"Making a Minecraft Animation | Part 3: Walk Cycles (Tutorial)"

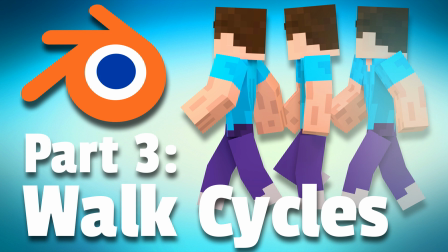(0:00)
Hey guys, Micah here, and I'm back with another tutorial for you guys. I know a lot of you have been eagerly waiting, so finally, I shall deliver.
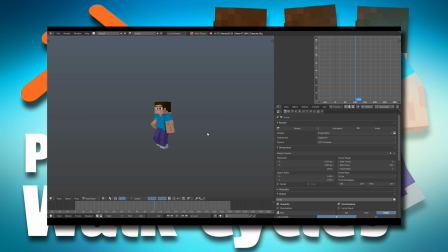(0:07)
Now what I have for you guys here today is a walk cycle tutorial. Now you might be thinking, Micah, you jumped straight from importing worlds to walk cycles?
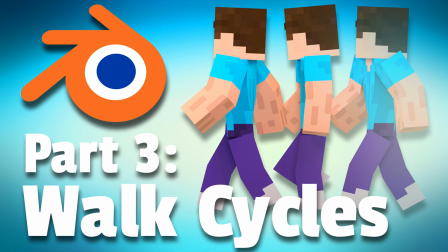(0:15)
That's too hard! Well, that's where you'd be wrong. Making a basic walk cycle like this one is actually very easy.
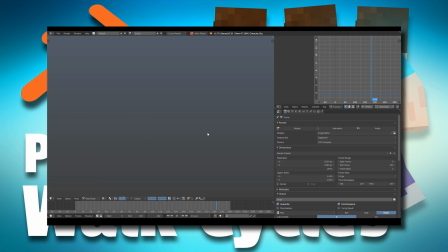(0:22)
When I got my walk down, I was surprised how easily and fast I could make a really nice, smooth-looking walk cycle. The walk you see right here only took me 20 minutes. I could typically do one in about 7 to 10 minutes, but I had to slow things down for tutorial's sake.
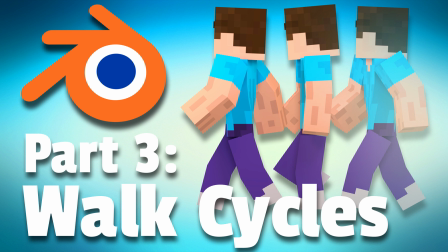(0:35)
So I'm going to be showing you how to animate your own walk cycle just like this one. And without further ado, let's get started.
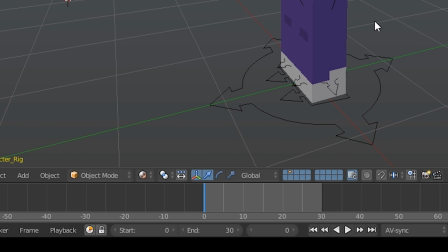(0:41)
So the first thing you're going to want to do is make sure the timeline... Timeline? Is make sure that the timeline is set to 0 at the start.
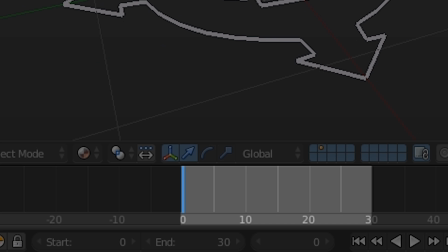(0:49)
Because if you have it at 1 and don't realize it, you could possibly mess something up and ruin the whole walk cycle loop.
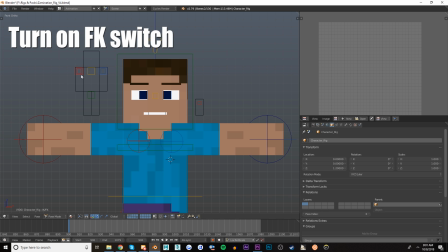(0:54)
Once you've done that, make sure you turn on the FK switch on our rig, because we're going to be animating with FK in this walk cycle.
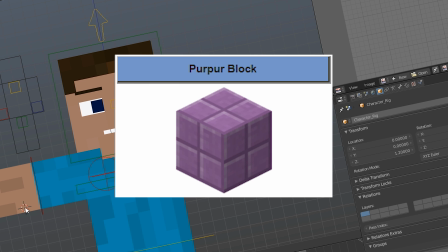(1:01)
You can do it with IK or FK, but for the purposes of this tutorial, we're going to be using FK.
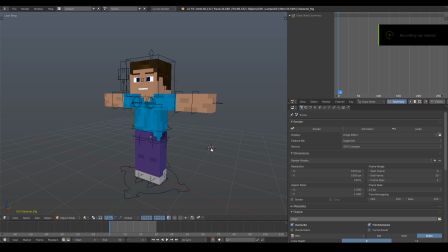(1:09)
And with that out of the way, we're ready to begin. So the first thing we're going to want to do is to set up our contact poses.
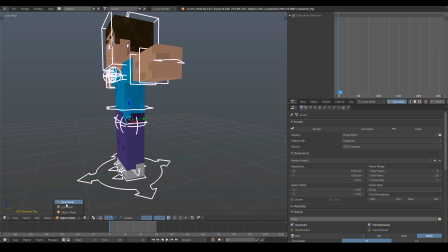(1:15)
You might be asking, what are contact poses? Well, to that I say, let me explain, my dear child.
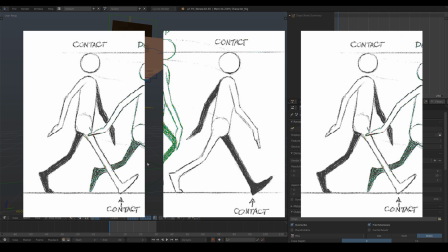(1:20)
Your contact poses are the start, middle, and end frames of your walk. The pose as he takes his first step, second step, and third step.
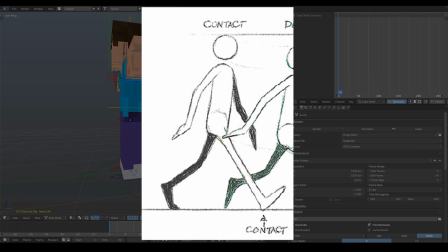(1:29)
Now let's set up this first contact pose. Follow along as I pose the character.
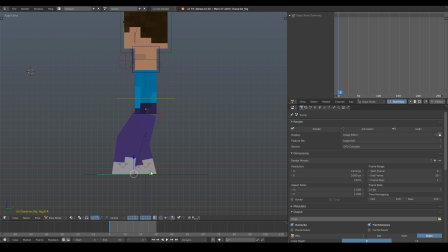(1:33)
First we're going to want his legs spread a good distance apart from each other and have his ankle and heel positioned like so. Minecraft characters don't have feet, so this is the best we can do.
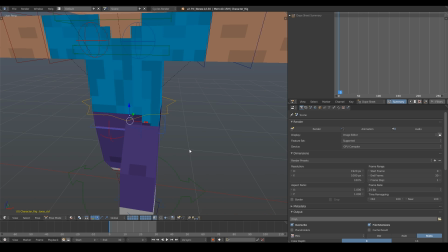(1:43)
Next you're going to want to rotate the main torso control ever so slightly so that his body is following the movement of his leg. leg.
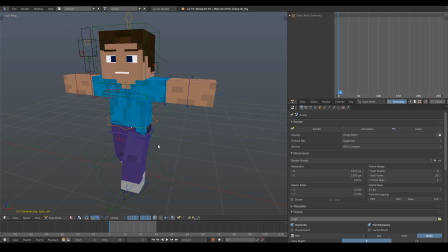(1:49)
Make sure his body is rotating towards the front leg. Next, we're going to want to set up his arms. An important thing to know is that the arms always swing in the opposite direction of the adjacent leg. Try it yourself. You'll see your right arm swings opposite of your right leg, and vice versa.
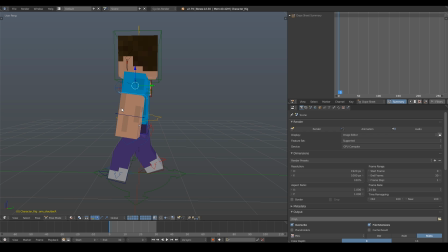(2:05)
Actually, pause the video real quick if you're going to try that in real life because you don't want to miss anything important. Next up is the forearms. There's not really much to say here other than just copy the positions I have them in here. They don't need to be exactly like mine, so don't worry if it's a little off.
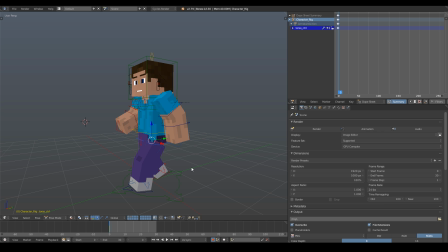(2:19)
Ok, now that we have our first contact pose created, we're going to want to keyframe the main torso control and the legs to the position they're currently at.
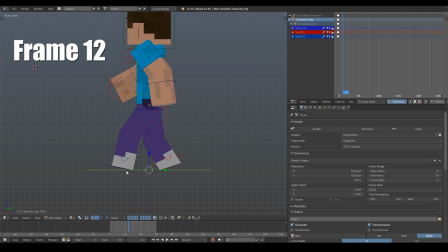(2:26)
Once you have them keyframed, move your timeline over to frame 12 and do your best to make the legs perfectly mirror each other in the opposite direction and then keyframe them.
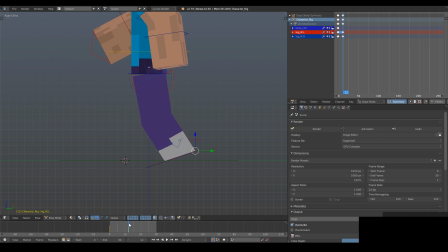The reason we're setting them to frame 12 is I've found that about 12 frames per step just looks like a good speed when it's done and animated. Now it's important that the legs are nearly in the exact same position as the opposite leg.
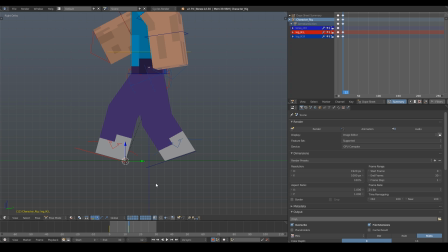(2:51)
Doing this accurately will prevent foot sliding, which is distracting on an animation.
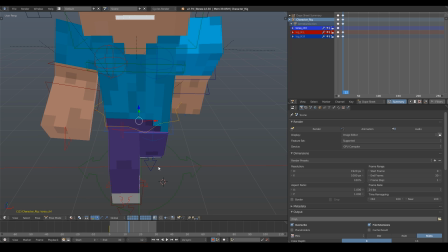(2:56)
Once you've mirrored the legs, rotate the body to be facing the other leg this time at about the same angle and keyframe it.
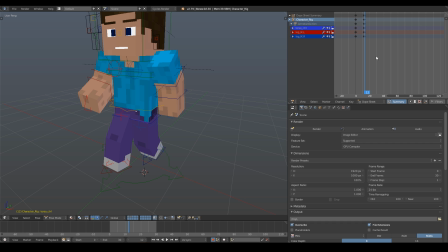(3:02)
After you've keyframed the main torso and legs to be opposite from the first contact pose,
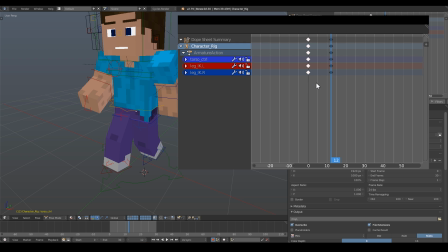(3:06)
use B to drag a box around the first set of keyframes, then press Shift D and drag them to frame 24.
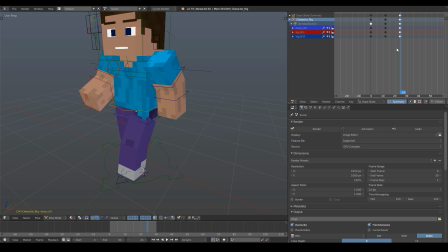(3:12)
Now, if you set your timeline to end at frame 23 and play the animation, you'll see that we have a perfectly seamless loop, but as you can also see, the feet are just shuffling back and forth, and we'll fix this in a second, but right now, we're going to set up the arms for their loop.
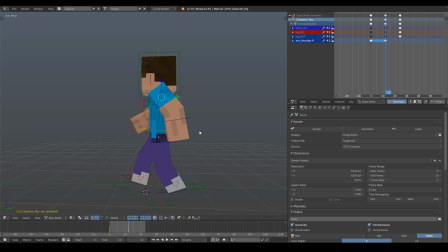(3:26)
So what we're going to do is, select his upper right arm, move your timeline to frame 12, and then try and mirror the position of the opposite arm as best as possible. Don't worry about the lower arm controls yet, we'll get to that later. Now select his left arm, and move it backwards to the same position the right arm was at before, and keyframe it.
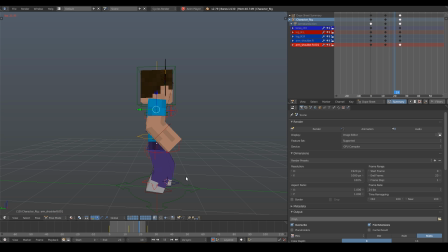(3:45)
Good job! The basic building blocks for our walk is done! Heh, get it? Building blocks? Because Minecraft... What we're gonna do now, is make the character bob up and down with each step. This is an important step a lot of beginners have trouble with, or just completely forget to add. Adding a bobbing motion will really help give your walk believability. me.